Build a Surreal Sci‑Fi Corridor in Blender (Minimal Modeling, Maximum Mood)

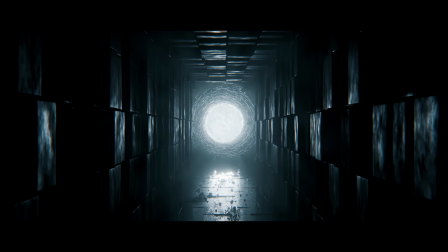This entire scene is built around one simple idea. Repetition defines space.
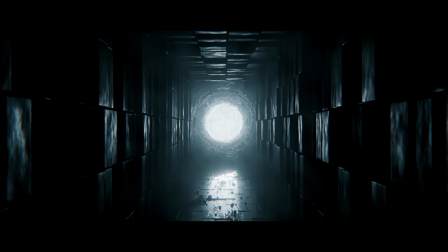There's no complex modeling here, no geometry nodes, no sculpting.
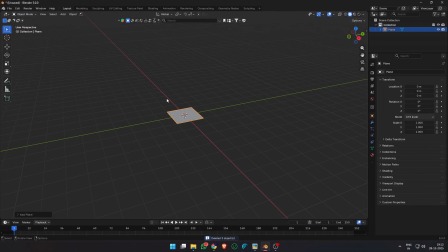In this video, I'll break down how this scene was built step by step, and more importantly, how to think about arrays as a design tool rather than just a modifier.
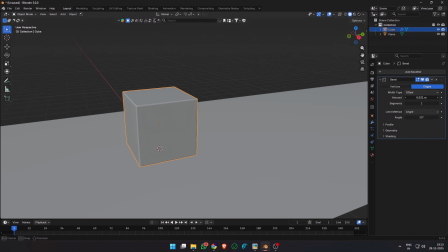I started with a long ground plane and a basic cube with a very slight bevel on it.
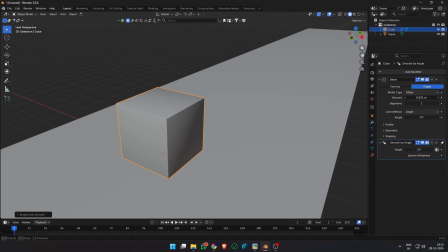You can even shade auto smooth if you like. From here, I added a simple line array.
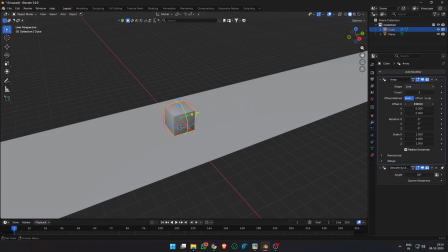I changed the offset to y-axis because that's where my scene is facing.
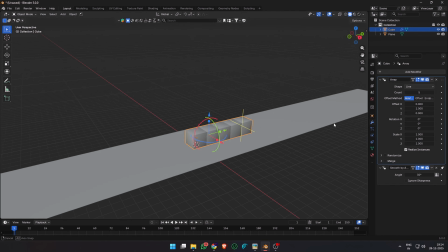I increased the count to 5 and then went down to the randomization panel to add some random details.
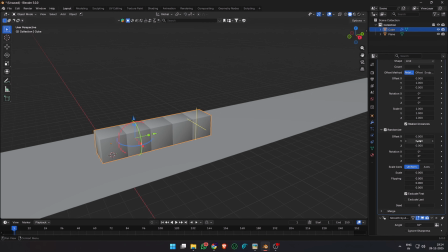Here you can add some random values to the offset, rotation or scale to make the structure look more interesting.
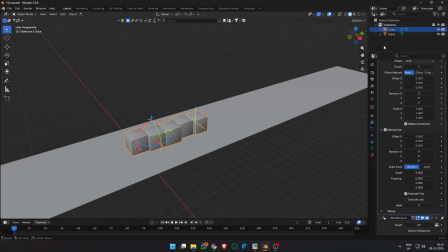I added some random offset on the x-axis. Now it's time to add the second array and build the wall upwards.
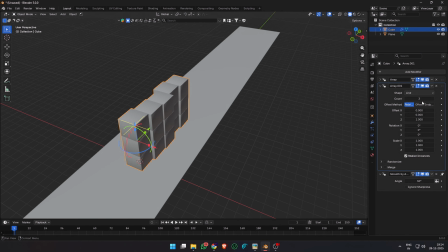Offset it on the z-axis and change the count to 3 or 5.
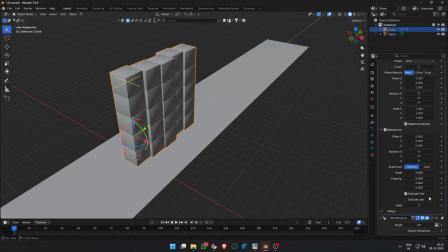Now we can add a second layer of randomization in this new array. You can slightly increase the scale randomization or offset it on the x or y axis for a more jittered placement of the blocks.
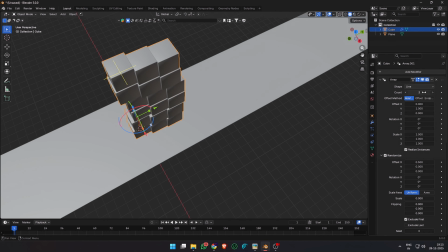Once I was happy with it, I went back to the first array and increased the count so that we can build the full wall now.
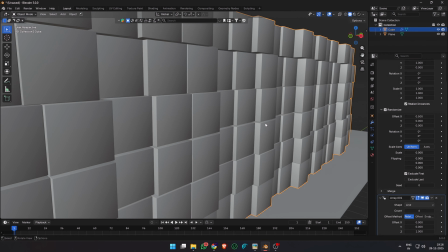Since we had offset on the y axis, increasing the count increases the length of the wall.
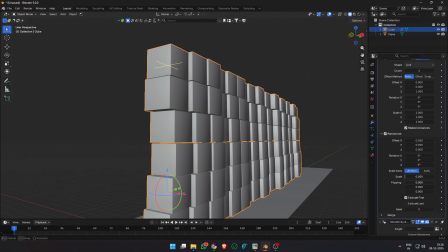One more interesting feature I found in the Blender 5.0 array is the flipping feature under the scale.
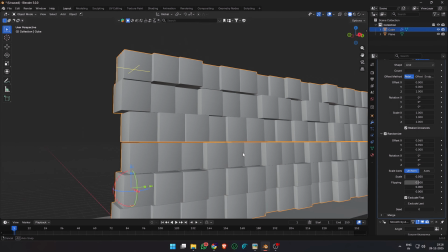Increasing it slightly randomly flips some of the blocks around. And now we have our master block template ready and it's time to build the corridor.
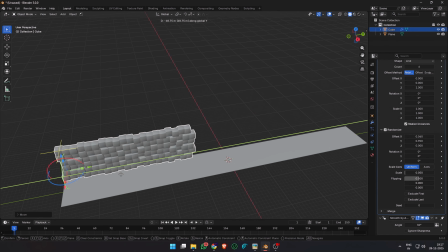Once one wall works, the rest of the corridor is just reuse. I moved the wall to the starting position and increased the count in the first array even further.
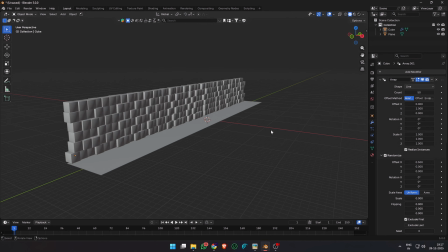The count depends on how long you want your corridor to be. Then I duplicated the wall and moved it to the opposite side of the corridor.
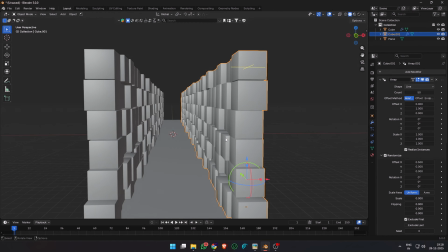And then rotate another copy 90 degrees to create the ceiling. This is where arrays really shine.
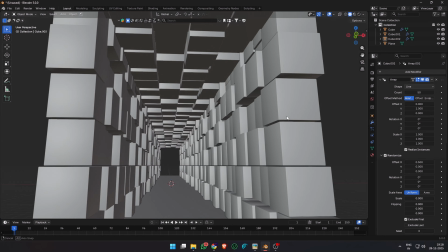One system gives you an entire architectural space. Still very clean, still very controlled.
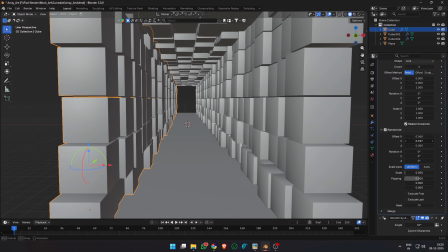Right now everything feels too perfect, and that's actually a problem. Perfect symmetry feels safe, boring even.
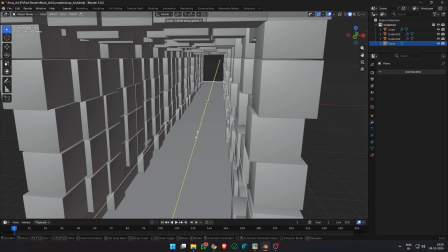So I added more subtle randomization, small offsets, tiny variations in the different wall sections.
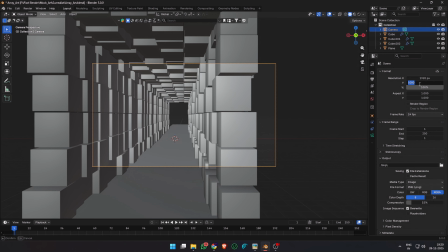Before going any further, let's lock the camera. I'm using a 2.35:1 aspect ratio to give the scene a cinematic horizontal feel.
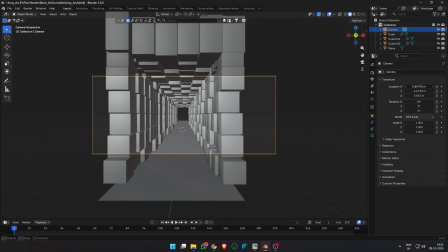Framing early helps you make better decisions later, especially with the scale and lighting.
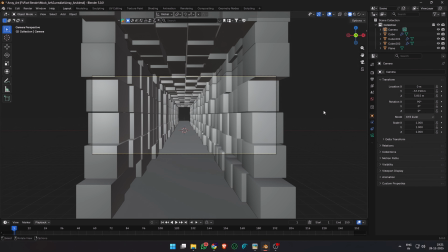You can set the aspect ratio to 1920 by 816 pixels, or double that if you're rendering in 4K.
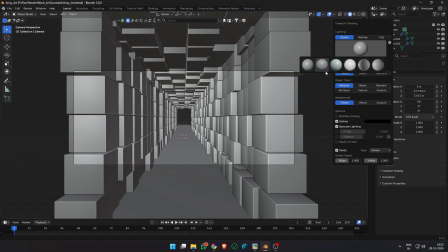Quick pro tip before we continue, enable cavity in the viewport settings and switch to a high contrast matte cap.
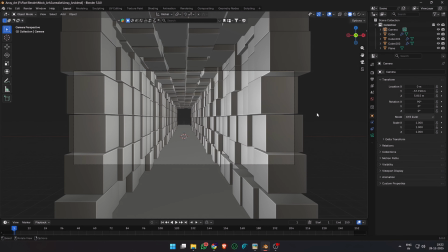This makes it much easier to read form and depth while you're working, especially in scenes like this where everything is subtle.
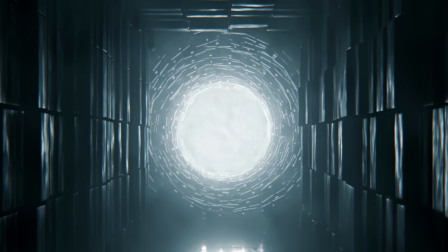Now, for the focal point, the geometric black hole. This is built as a completely separate system.
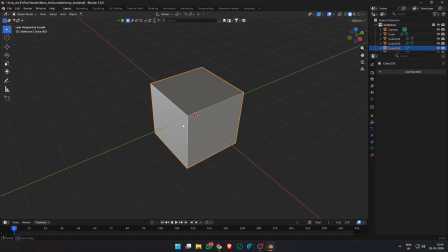I added our favorite default cube back in and press backslash to isolate it in your scene so that we can build better. Subdivide it a bunch of times in the edit mode and select certain square faces and extrude them outwards for a hi-fi tech look.
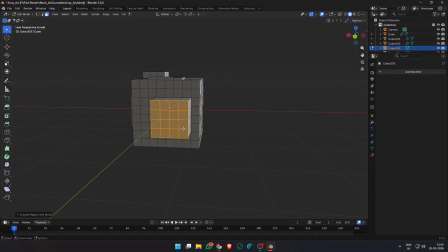This is done to give it some more geometry that catches the light better. This will help differentiate the cubes in the geometric black hole from the cube walls that we have.
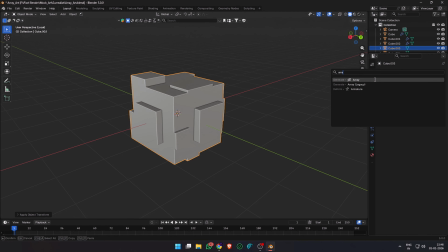Apply the scale and now we are ready to add an array modifier. The new array in Blender 5.0 is really a game changer.
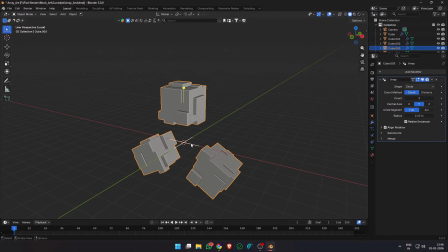It used to be such a pain to make circular arrays, but it's so simple now. Change the mode to circle and increase the radius to a desired value. Now you can also change the count to make the circle look more or less populated.
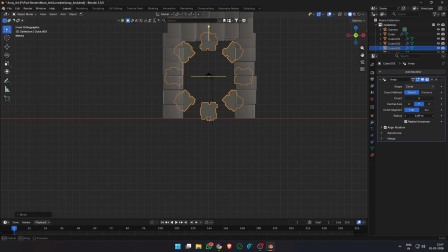I pressed backslash again to bring the cube back into our scene and then adjusted the radius so that it sits just outside the walls.
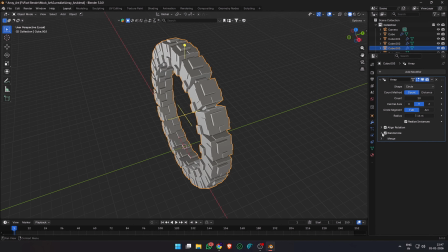Now you can increase the count to make it full. We have our first layer done.
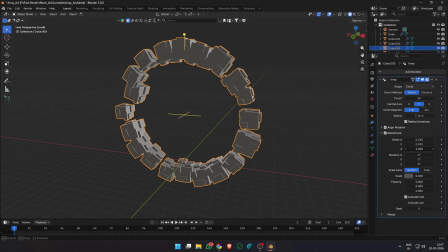You can also go to randomize and change the scale and X, Y, Z offset if you want to make it look a little more organic.
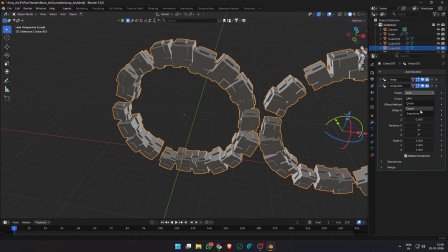Now it's time for the magic. Stack a transform array on top to gradually collapse the structure inward.
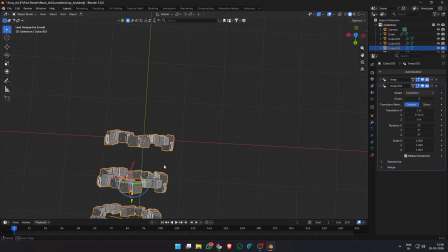Small values are crucial here. Transform arrays multiply changes, so even tiny numbers can get out of control very quickly.
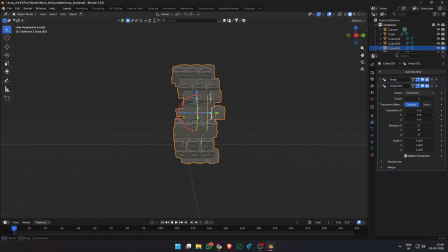If you want to see how the array modifier in Blender 5.0 works, you can check out my full video that's linked in the card above to the top right. I changed the offset on the Y and gave it a slight rotation on the Y axis and then increased the count to make a collapsing structure.
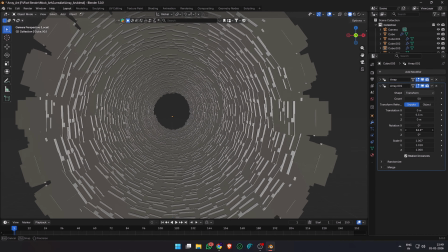The goal isn't chaos, it is controlled distortion. You can change the count and rotation according to your liking.
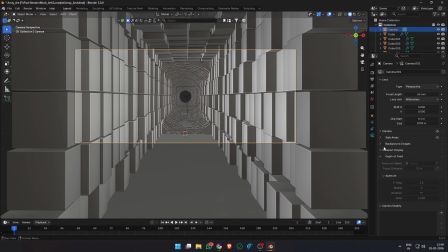Scale the spiral so that it fits just outside your scene, and you can also make it intersect with the floor plane if you feel like it.
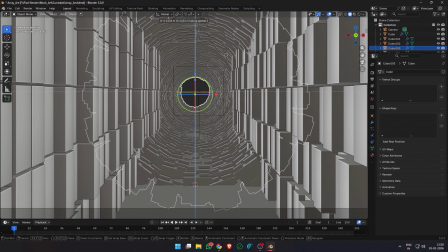Now the scene is almost ready. We have our walls, we have our geometric black hole, and now it's time to go to the lighting so that we can set the mood right. The
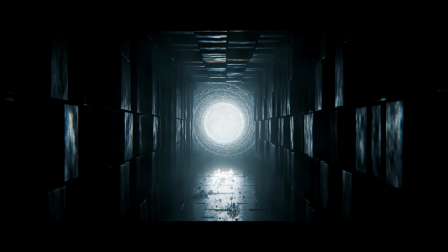geometry is very simple, but the lighting and fog will push it to the next level.
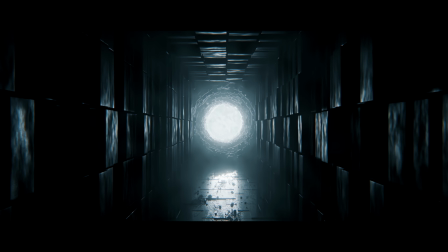I added a cube and scaled it across the entire scene,
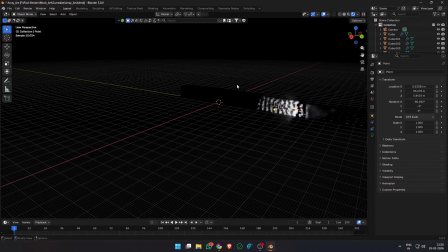made the material a volume scatter with a very low density and high anisotropy.
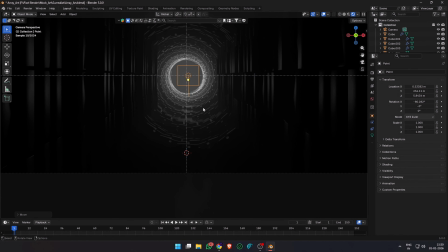Then I added one single area light, which is at the very far end of the geometric black hole.
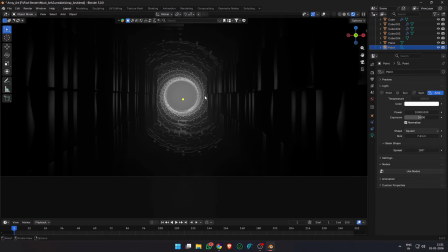Increase the strength to a high value so that it illuminates the corridor. You can adjust the strength to your desired value. With the structure in place, lighting does most of the storytelling.
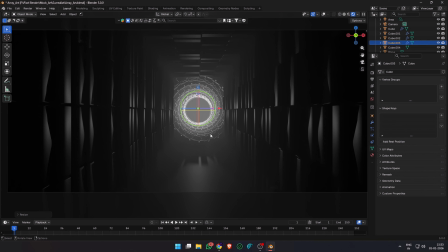I kept it minimal. One strong source near the black hole, and I added another soft ambient light just near the camera to reveal enough of the corridor. I wanted to add some more detail to the floor, so I duplicated the cube that we made earlier for the geometric black hole,
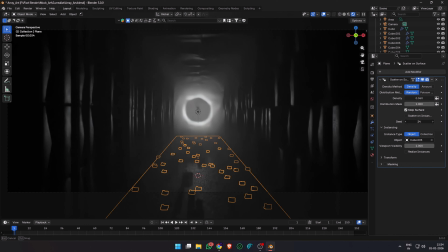removed the array modifiers, and added a scatter modifier on the floor plane. It's a new modifier in Blender 5.0 and it's amazing. I just selected the cube object, added some scale randomness,
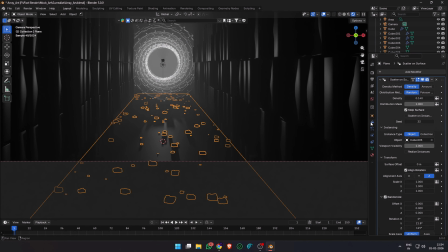rotation randomness, and adjusted the density to distribute the cubes across my floor plane.
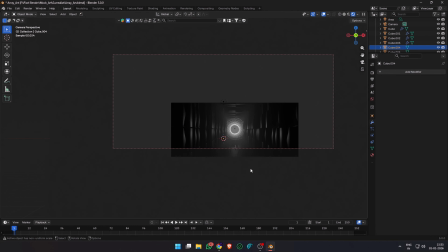These act like debris or dust, subtle, but they help sell the scale and depth.
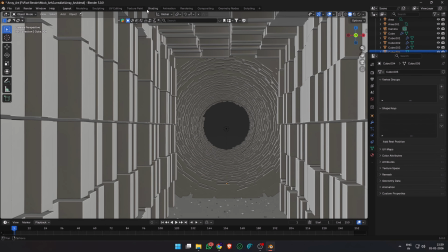Again, this is background detail. It should support the scene, not distract from it. At this point, I add a temporary bloom pass in the compositor. Just add a clear node, set it to bloom, and connect it between the nodes. This isn't final, it's just for Lookdev. Bloom helps me judge contrast and light intensity while I continue working.
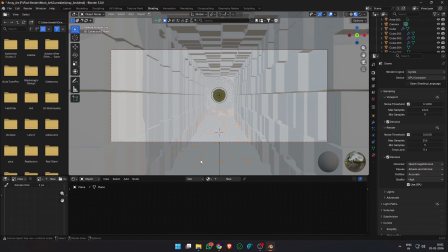Let's talk materials. There's a cube covering the whole scene which has a volume scatter with a high anisotropy and low density.
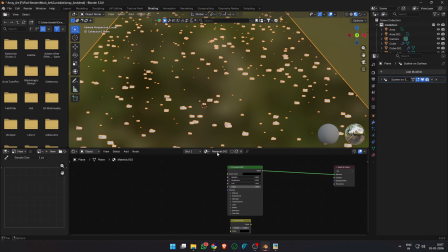For the floors, I wanted a distressed concrete tile look. So I made a new material, set the base color to a dark color.
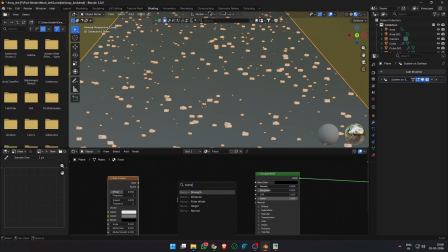I added a brick texture node and connected it to the height of a bump node and plugged it in to the normal. But it wasn't doing much, so we need to add something else.
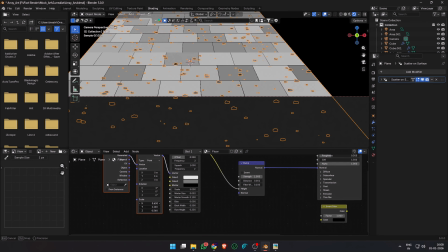If you have the Node Wrangler add-on enabled, you can click on any node in the shader editor and press Ctrl T to get a mapping node.
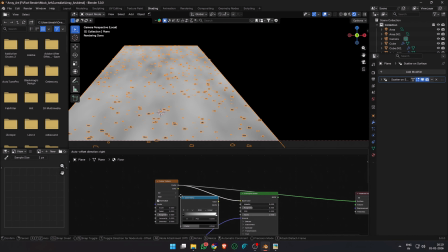I also wanted some color variation, so I connected a noise texture to the base color with a color ramp in between.
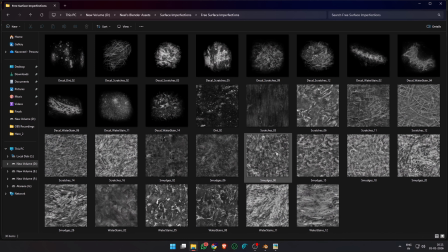For the roughness, I selected a free surface imperfection texture. You can find many of these online and brought it in to Blender.
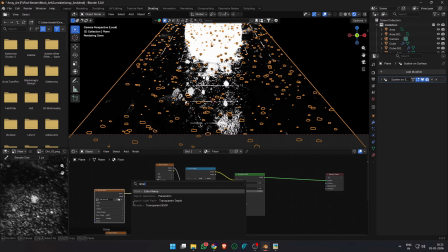Connect this texture to the roughness input and you can add a color ramp in between to control the strength.
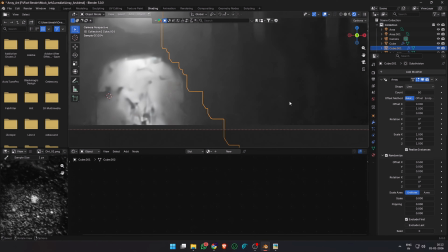This gives us a very natural looking roughness map of the kind of surfaces we see in real life, not too perfect.
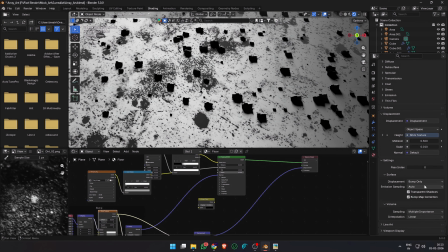Then we need to go to the material settings and change the displacement type from bump to displacement and bump.
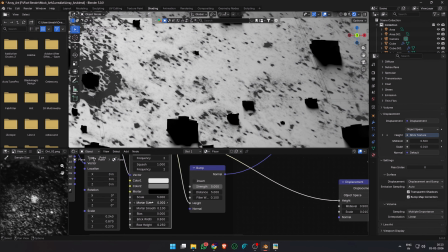Now I took the brick texture and connected it to displacement node height and plugged it into the displacement of the shader. But shader displacement also needs a lot of geometry,
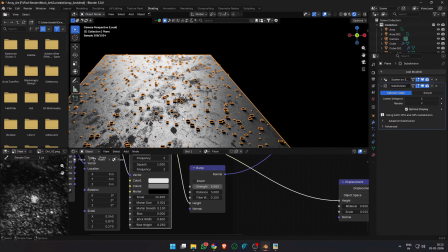so I took the floor plane and subdivided it a bunch of times and even added a subdivision modifier set to a level of 2 or 3.
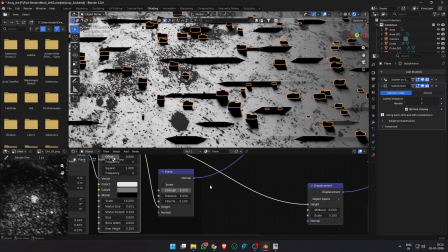Now if we increase the displacement strength to 1, we can see the displacement in the shader.
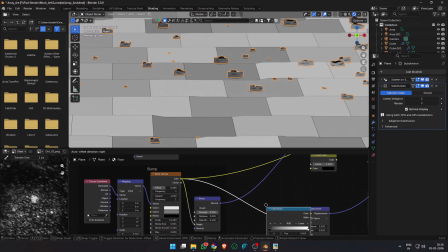Adjust the strength according to the look that you want. If you go with 1, you will get a very blocky surface.
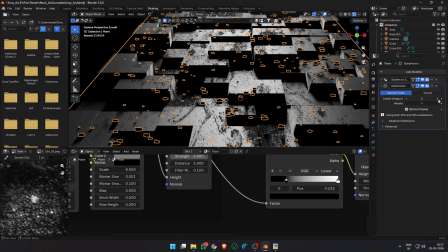I chose a lower value because I just wanted subtle displacement. You can change the subdivision levels to make the displacement higher resolution.
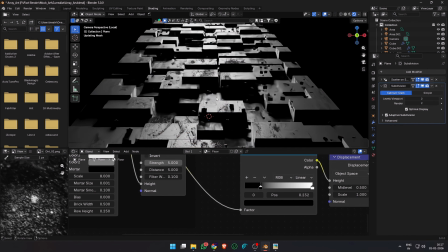Subdividing the base mesh also helps.